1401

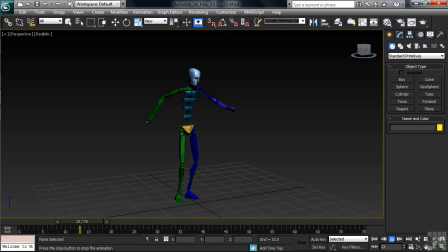No, when something moves, there's usually a series of smaller actions that overlap or combine together to create the overall motion. Look at the way this character is jumping into the air to do the splits. The complete action is broken down into a series of smaller actions or
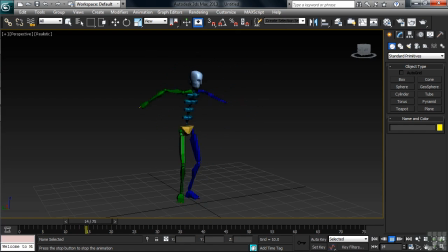movements that overlap and combine together to create the overall mid-air acrobatics. The character on the ground, him up in the air, his legs together then stretched out. It all overlaps, not everything happening all at the same time. That's what the principle of overlapping action implies.
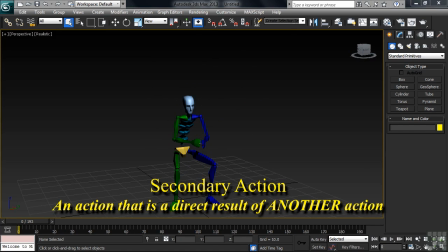Then there's secondary action, which is defined as an action that's a direct result from another action. This happened because that happened, in other words. The only reason why this character jumped out of his seat was because of something happening. A touchdown scored,
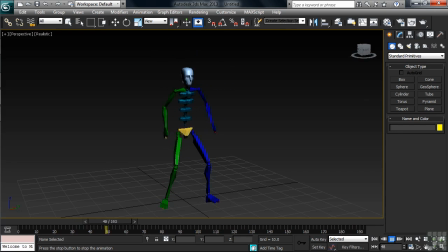a three-point shot to win the game, his horse winning the race. Something initiated him standing up. Secondary action is a kind of cause and effect if you want to think about it that way. This, something exciting, caused that, him getting off his butt for a round of applause.
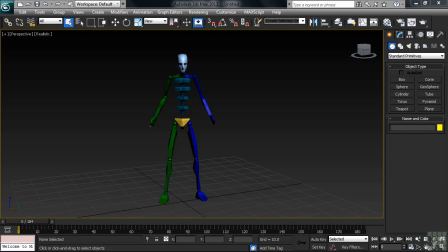The reaction to what happened was the secondary action. The next principle, and I'm sure you're familiar with the term, is exaggeration, which is added to a movement to accentuate the action or idea, to bring it out, in other words.
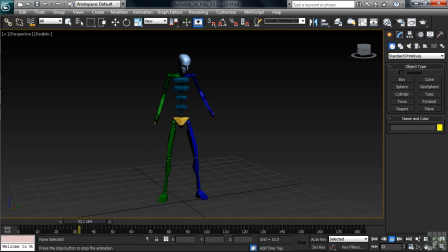Exaggeration is used to ensure that the audience doesn't miss an important element or action within a shot, making sure that what's happening on screen isn't too subtle or feels more or less inconsequential.
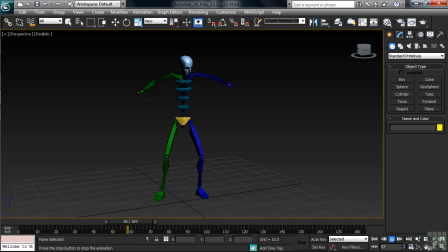Watching the way this guy's throwing a fit, I think it's pretty clear that he's a little upset. To underscore just how ticked off he is, his movements are exaggerated to drive home the point of his anger, something you want to make sure gets across to the audience.
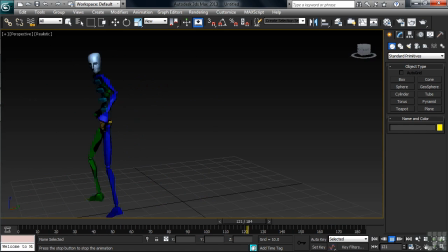So add exaggeration where needed to drive home the point so the audience doesn't miss it. And lastly, we have the traditional principle of staging, which probably has more to do with composition or scene layout than anything else.
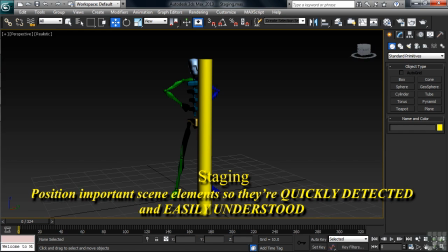Staging simply states that important objects in a scene should be positioned in a way in which they're quickly detected and easily understood, something professional photographers know all too well with each and every shot they take. You never want your primary area of focus to be obscured or in any way misinterpreted.
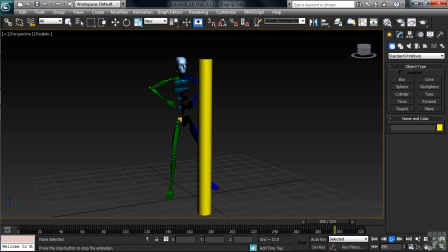Good staging will keep that from happening. So here, with the character performing his exercises behind the yellow pole, it's not just a little tough to see what he's doing, but it's frankly kind of distracting. Not being able to clearly focus on what is obviously the most important thing in the shot. To substantially improve things,
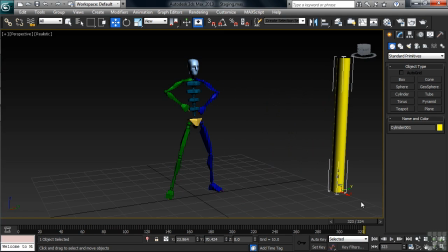all you have to do is move the pole off to the side. We can then clearly see our character getting a good workout. So with staging, make things easy to see and understand. So that'll give you a few of the most important Disney traditional principles to get a grip on.
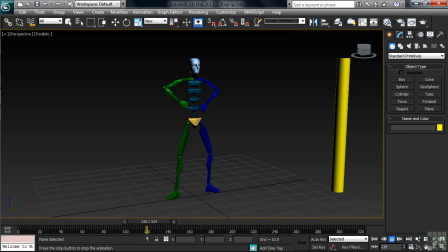Now, I'm telling you, I've seen far too many new animators, for whatever reason, seem to want to downplay just how essential these principles are. Don't let yourself fall into the same trap. You gotta not just know this stuff, no, more importantly, you gotta apply it to your work.
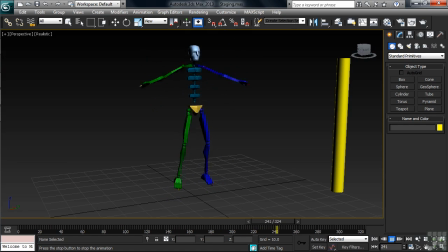You do that, and you'll be many steps closer to getting people to recognize the talent that you have as a 3D animator.